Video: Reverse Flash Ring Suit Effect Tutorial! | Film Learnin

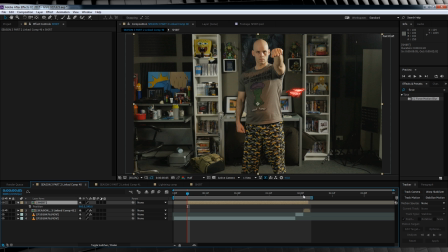Let's hit P to bring up our position controls, head to the point where our shirt's all full size, and let's hit the stopwatch. Let's then head to the first frame of our shirt animation right here, and then simply shift it into place on top of the ring. Done. We'll also click the collapse transformation thing right here, looks like a little sun.
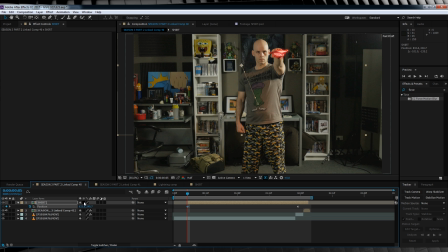All this does is recognize the transfer modes we've used on our previous layers. So you notice our lightning shows up a lot brighter and it glows the way we originally intended. Now guys, all the hard stuff's out of the way. Time to finish this shot off. For starters, let's add the ring glowing red.
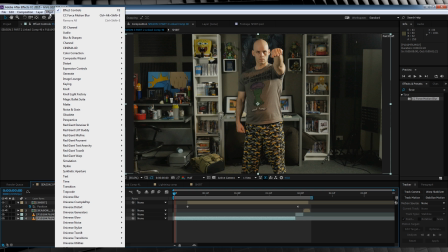Let's head down to our original footage, right down the bottom here, select it, then head up to Effect, Generate and add CC Light Rays.
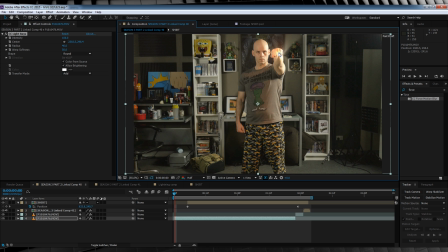Let's grab the center point and put it right on our ring. In my case, it's really just my wedding ring. Let's change the radius to 16, uncheck color from source, and then we'll grab the color picker here and change it to a red.
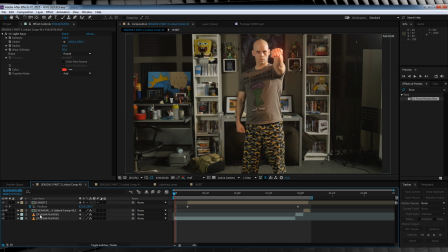Now we need a little energy burst to show the ring is shooting that suit out. In order to do that, let's head up to layer and add a new adjustment layer.
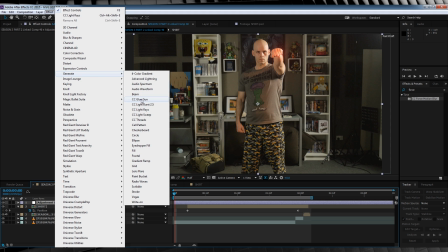We'll stay up there and grab yet another CC light rays. Let's center it once more on that ring area.
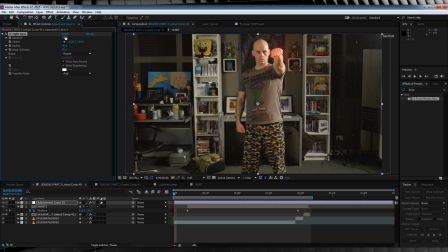This time let's crank that intensity down to 0, hit the stopwatch, change the radius to 40 and the shape to square. We'll then skip forward to say frame 5, crank that intensity up to 100, skip ahead one more frame, crank it up to 200,
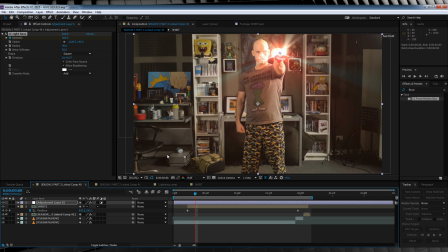and then we'll move forward 2 to 3 frames more and then crank it back down to 0. Our final step here is merely a cherry on top, guys.
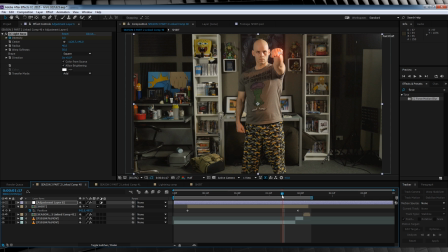When the shirt comes out, it becomes our focus point, so it makes sense for the background to blur out, right? Correct.
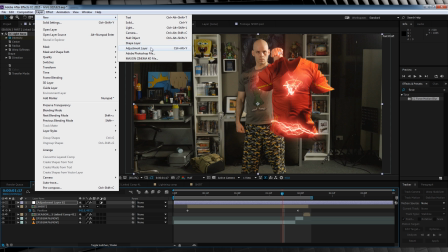To do that, all we have to do is head up, grab an adjustment layer, and drag that adjustment layer down so it sits on only our clips before the shirt change.
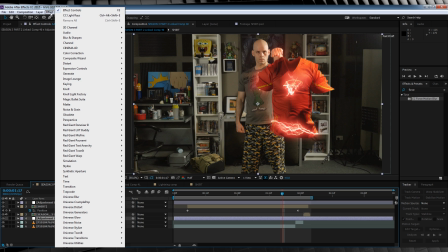We'll then head up to Effect, Blur and Sharpen, and add a camera lens blur.
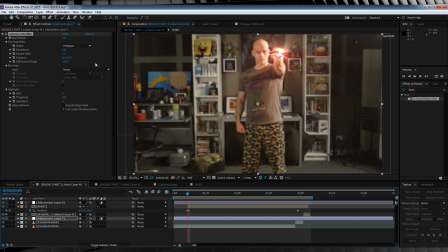Let's scrub to the point where our shirt comes out of the ring, set the blur amount to 0, hit the stopwatch and check Repeat Edge Pixels.
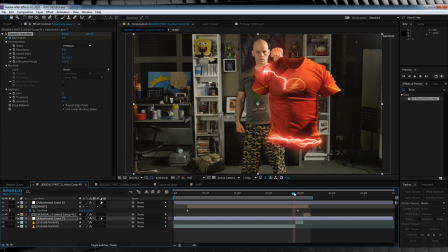We'll then move forward to when the shirt is close to full size and crank it up to 2.5. That way, it appears the camera is racking focus on the shirt. And if we check out a preview, that is another shot and done.
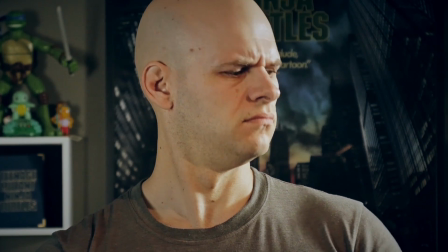Add up all those steps and you get something like this.
Ooh, time for a new shirt.
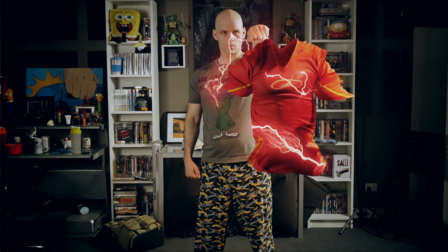That's much better.
So that's my take on the reverse flash ring suit effect. Once you get that suit animation out of the way, it's really just my flash running effect with a few more lightnings thrown in there for good measure. But once again, that's my time, guys. If you enjoyed the video, please like and share it. If you're new here, my subscribe button beckons your clicky arrow type thing. And as always, for previews of upcoming episodes, be sure to follow me on Facebook and Twitter.
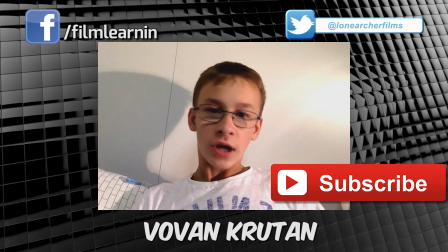This is Vovan Krutan, and until next week, keep learning!